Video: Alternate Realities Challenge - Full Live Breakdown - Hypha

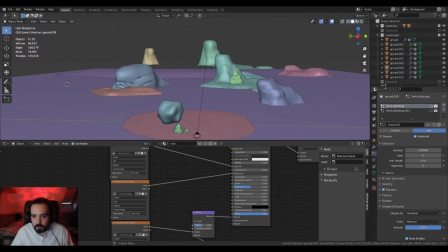1015s
Okay, I'm just gonna now move on to so like you can see here, this is a big scene. There's a lot of elements here. There's a lot of collections, a lot of elements. There's just so much going on.
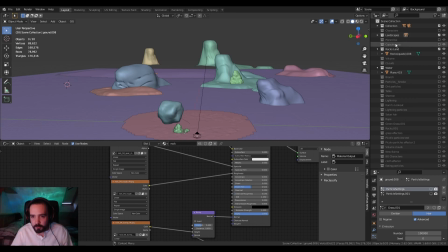1032s
Okay, now I'll start to bring in like the other background elements. First, I will bring in some like the capsule corp. Again, this is another asset that I found online.
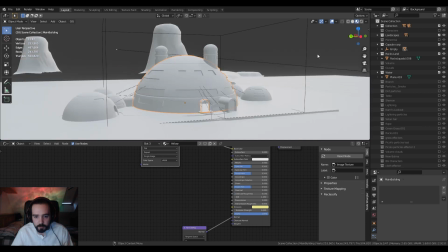1043s
If I just go into render texture preview mode, you'll see that.
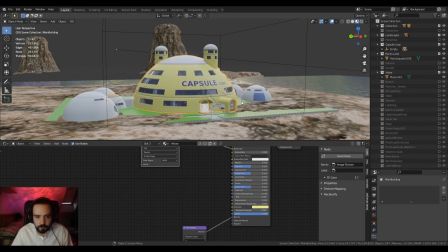1051s
What's it? Oh, 13 people chilling. This is so cool. Yeah, so this was just another asset I found on Sketchfab.
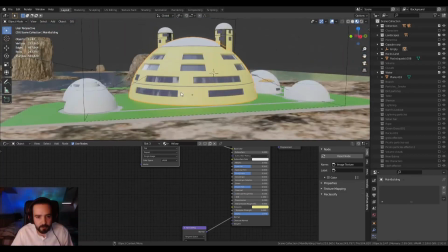1060s
Looks really nice. I really wanted Capsule Corp to be there because it's quite, I don't know, it's recognizable.
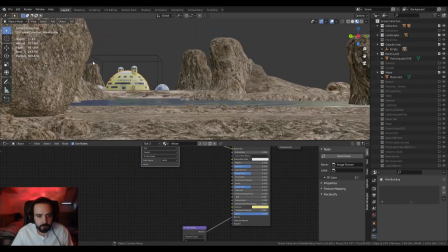1069s
So yeah, stuck that in here just to take up this little bit of space.
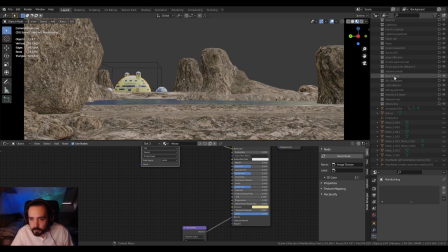1073s
I also added in, if I can find it, I'm looking for Kami's Lookout. Yep, here we go. It's gonna take a second to texture. So this I found again as an asset, but
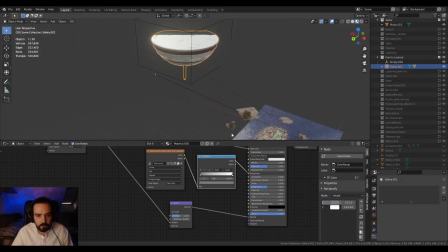1090s
Blender, there we go.
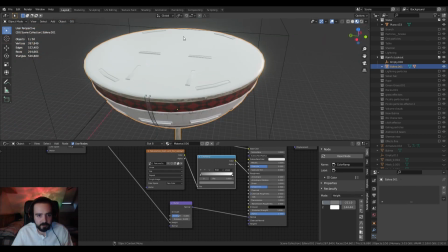1094s
Yeah, this is an asset, but it had no textures, so I just removed all the castle that was on top of it and textured it by hand, and I'm pretty happy with it.
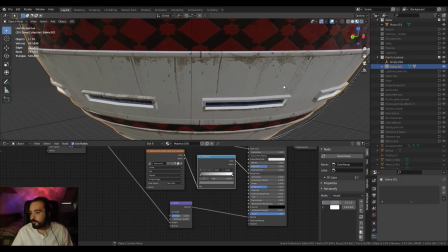1102s
Looks pretty cool, nice and old. This is some bog standard Ian Hubert style texturing,
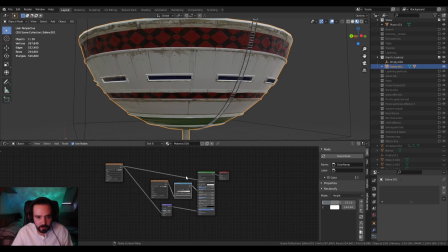1111s
just slapping an image texture on it. I mean, it is literally, this is, where are the textures?
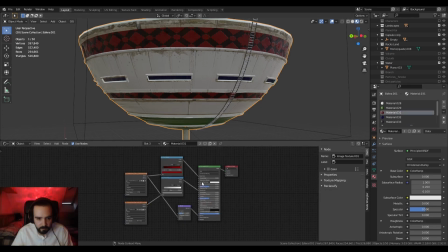1118s
Yep, here. There's a few on there. Like, I think this is the most complex one of all, which is not really that complex at all. So, oh, Adrian Death, hey, how's it going? Thanks for joining up.
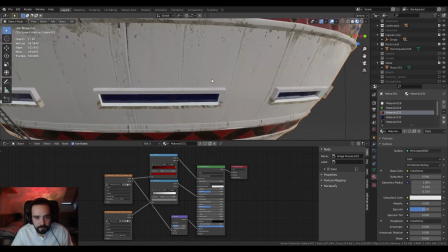1133s
Yeah, so this was some pretty simple texturing for this, and I just slapped this at the bottom.
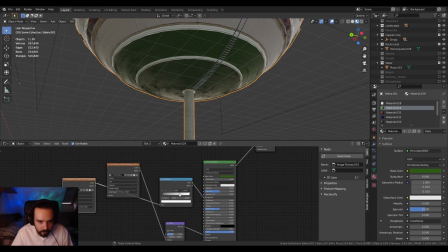1141s
Didn't look so good, so I just grabbed an
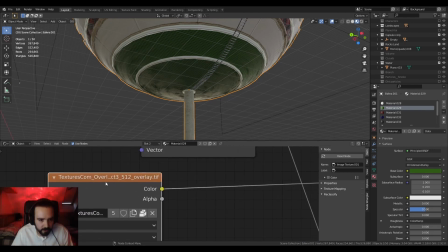1147s
abstract from textures.com, like an overlay,
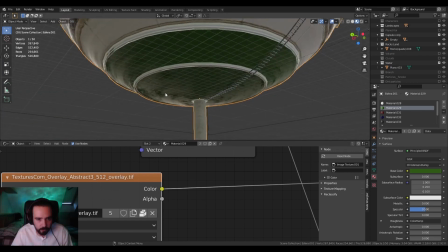1150s
and I think it's just like an abstract stuff to use for roughness, so that when we're here, when the light's on it,
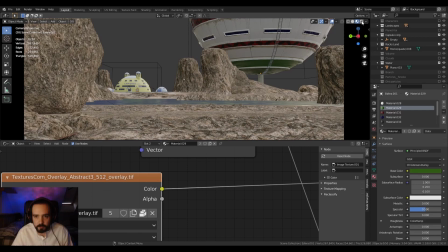1156s
it looks quite nice. So if I go into rendered mode,
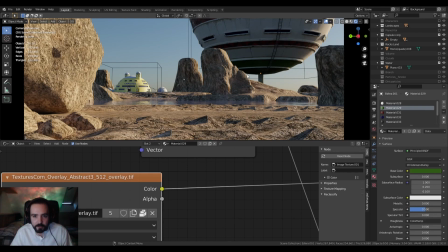1161s
yeah, I mean, I guess you're not even getting the details, so it was probably pointless adding that, but all in all, this turned out really nice.
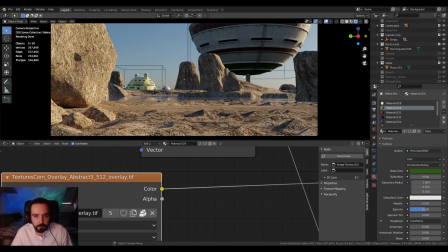1168s
I was really happy with the texture.
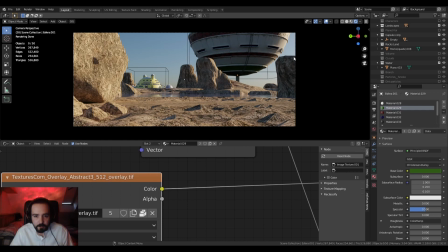1171s
Especially how I'm going for some kind of mix between stylized, I don't know, anime, stylized, and slight realism. I needed to kind of nail the textures on this, because it's not a big focal point,
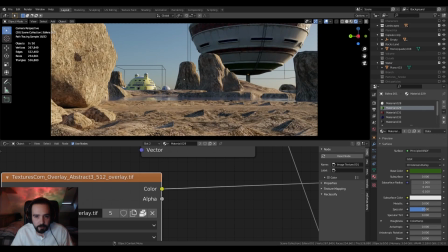1187s
but it's there, you know, and it's lit up here, so you want to see all these little reflections and stuff. Yeah. Wait, are there line on red texture are procedural?
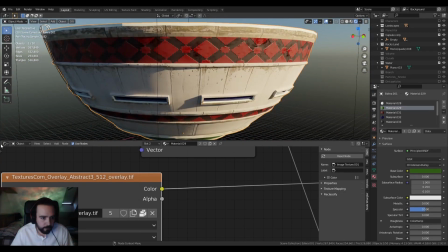1200s
No, they're not. They are just a texture. If I open the shader editor, boom, boom.
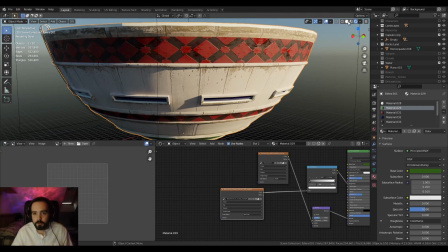1209s
If I add an image preview, let me just come out because my laptop is getting super noisy.
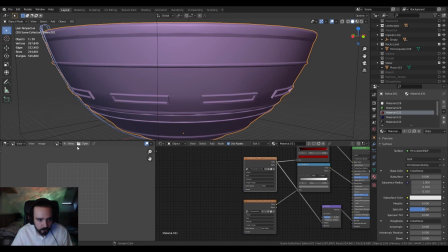1214s
So I believe this is that texture. If I go to tab. Okay, let me just type it in. What's it called? Tiles. Okay. Tiles.
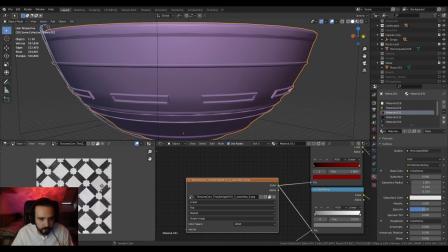1235s
yeah, so it's just this. It's just some floor tiles that I just went and looked at pictures of the actual lookout and found this,
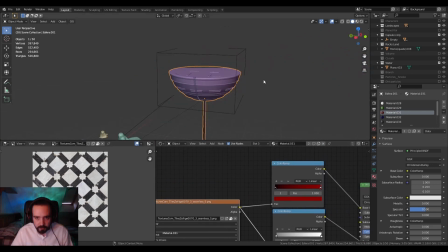1244s
and then just plugged into color ramp and added the red to it, so then it looks nice.
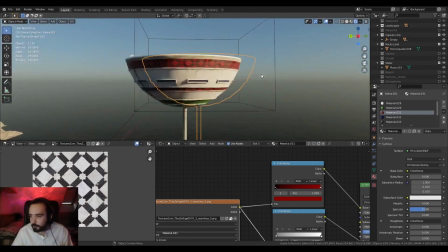1250s
There you go. If there's any questions going forward, just feel free to ask.
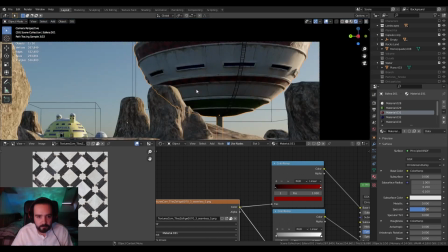1256s
I will try to answer. Yeah, I don't really play around.
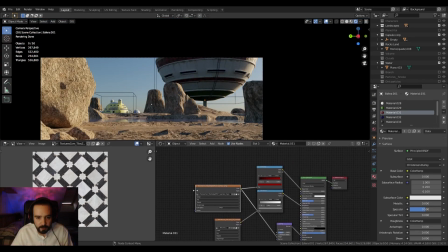1262s
This was a big project, and I wanted to focus more on filling it out with characters, animated elements. So I wanted to really get done with texture and setting the scene really quickly, so I could focus on the foreground and getting all these little Easter eggs that I've planted around.
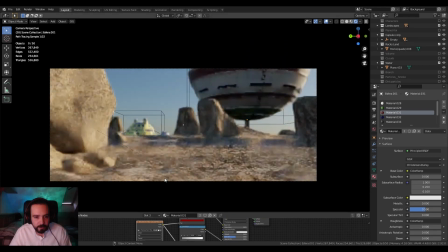1282s
So yeah, when it comes to texturing, quick and dirty is fine for me. But it still takes a bit of playing around. Like all these, you can see the lines coming down here. I had to line all these up in the UV editor and stuff, and it's not quick work.
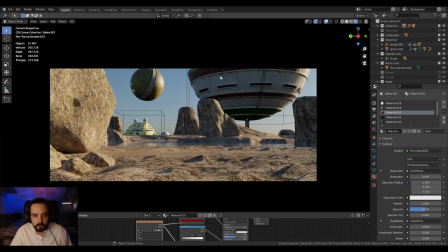1298s
Okay, on to my favorite, Planet Kai. So my first tests of the scene, this was actually the foreground ball, or whatever this is, the ball thing. But it didn't feel right.
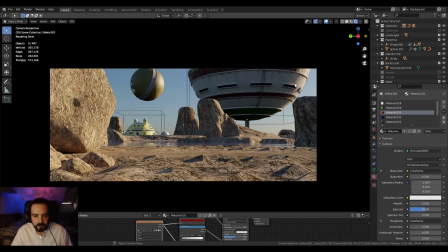1313s
It was too close. It felt too close, and yeah, it wasn't great. And there was also this dead space left up here. So I decided to bring this in and move this up here. So let's take a wee look at this.
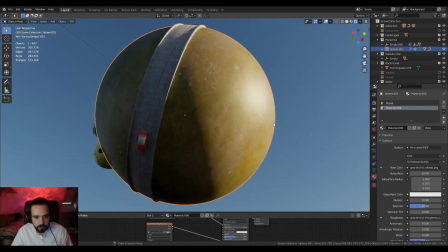1328s
Again, some pretty basic texturing and even some stretching of the textures here, but you don't notice it from the camera, so that's fine.
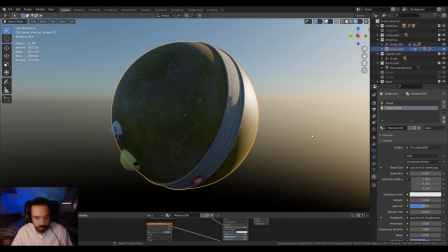1337s
17 viewers. I am 17 viewers. I'm seeing 15, but that's fine. Hey everyone, I hope you're doing good. I'm gonna drink this absolutely disgusting energy drink because I'm probably gonna run out of energy very quickly. What are you drinking?
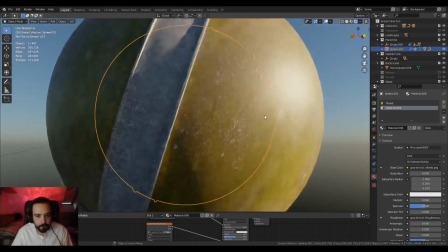1356s
Okay. Yeah, so I've got some random grass texture on here.
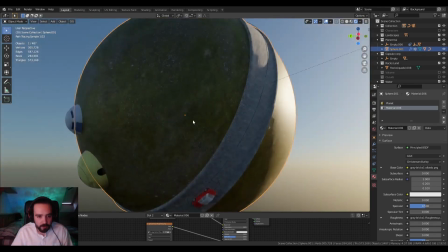1361s
Yeah, I made a little ring road going around the planet. Brought in and found this asset of a car.
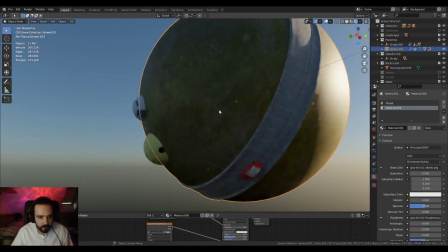1368s
Chucked that in there, and I stole a couple of...
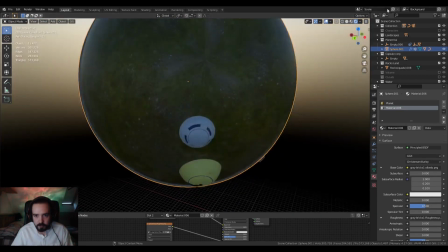1372s
I can't see the rest of my scene because I have not got the view turned up.
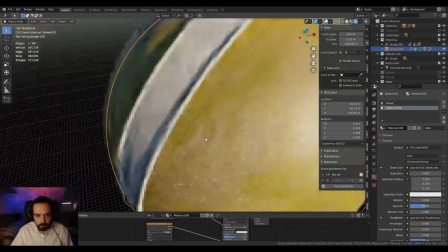1379s
Okay, there we go. From Capsule Corp, I just took a few of their houses and plonked them there.
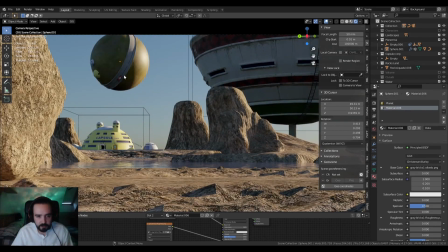1385s
And it looks, yeah, looks pretty good. And obviously the car is animated going around here, so it's just another small little Easter egg.
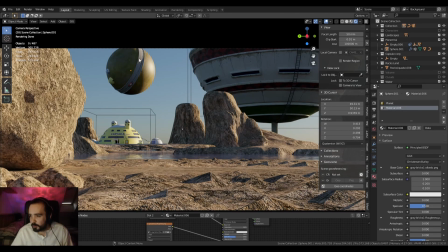1393s
And if anyone watches Dragon Ball Z, you'll know exactly. I've got water too, guys. Chill out. And it could be Bang Energy that I'm drinking next time. I'm gonna get it. But I needed some energy.
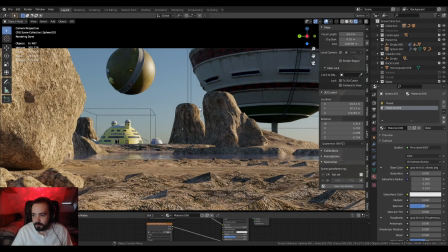1408s
I needed some sugar. I don't drink sugar too often, so I'm probably gonna get crazy up in here.
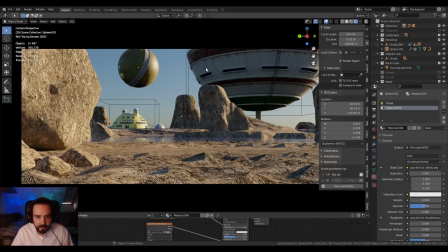1416s
Yeah, so these were my kind of main setting of the background.
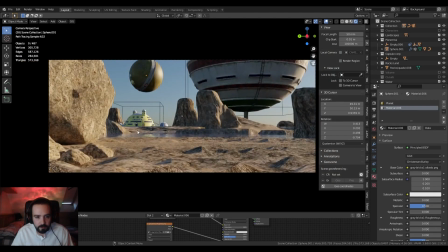1422s
I just wanted something here, something here, something here, and then play with mixing just a few little Easter eggs everywhere.
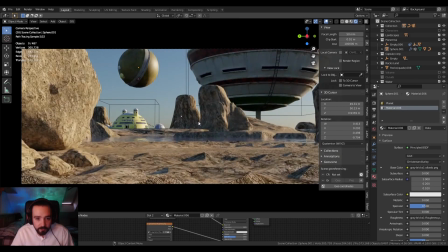1430s
To be honest, everything's an Easter egg, really, because the landscape is from a different planet in Dragon Ball Z. Everything. Like, this is an Easter egg, this is an Easter egg, this is an Easter egg. I love Easter, and I love eggs, so there you go.
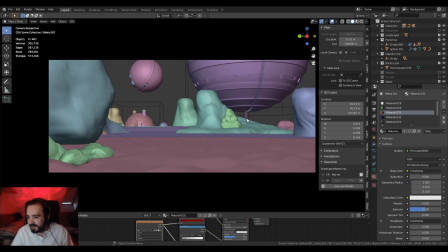1448s
Okay, moving on. Moving onwards and upwards. Let me just close a few of these, tidy this up a little bit. What shall we look at next? I'm going to bring in the clouds. Boom.
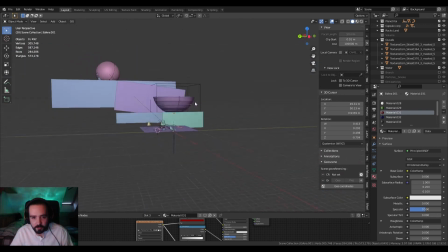1464s
Yes, the clouds are image textures, because why the hell would you not use image textures when they're so fun?
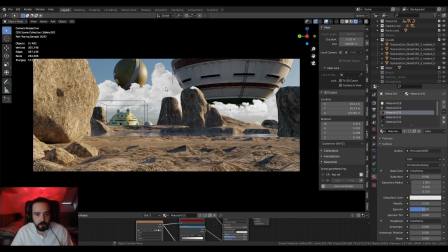1474s
Yeah, just some pretty standard clouds. Again, textures.com, but I played around with them because I wanted, obviously, some in front of here, because this is meant to be way up in the clouds, some in front, and then some coming from behind it, so again, giving you another kind of suggesting more depth there, you know.
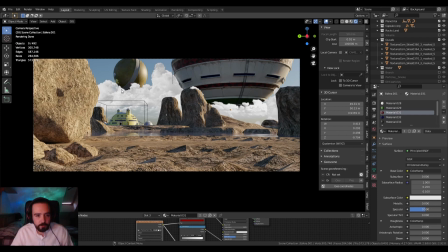1494s
And then, yeah, obscuring a little bit of Kami's planet, because that was up in the clouds as well.
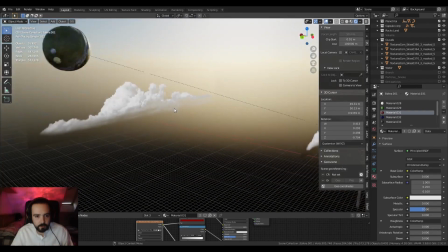1499s
Yeah, I mean, pretty standard. I think there's only like four clouds in all.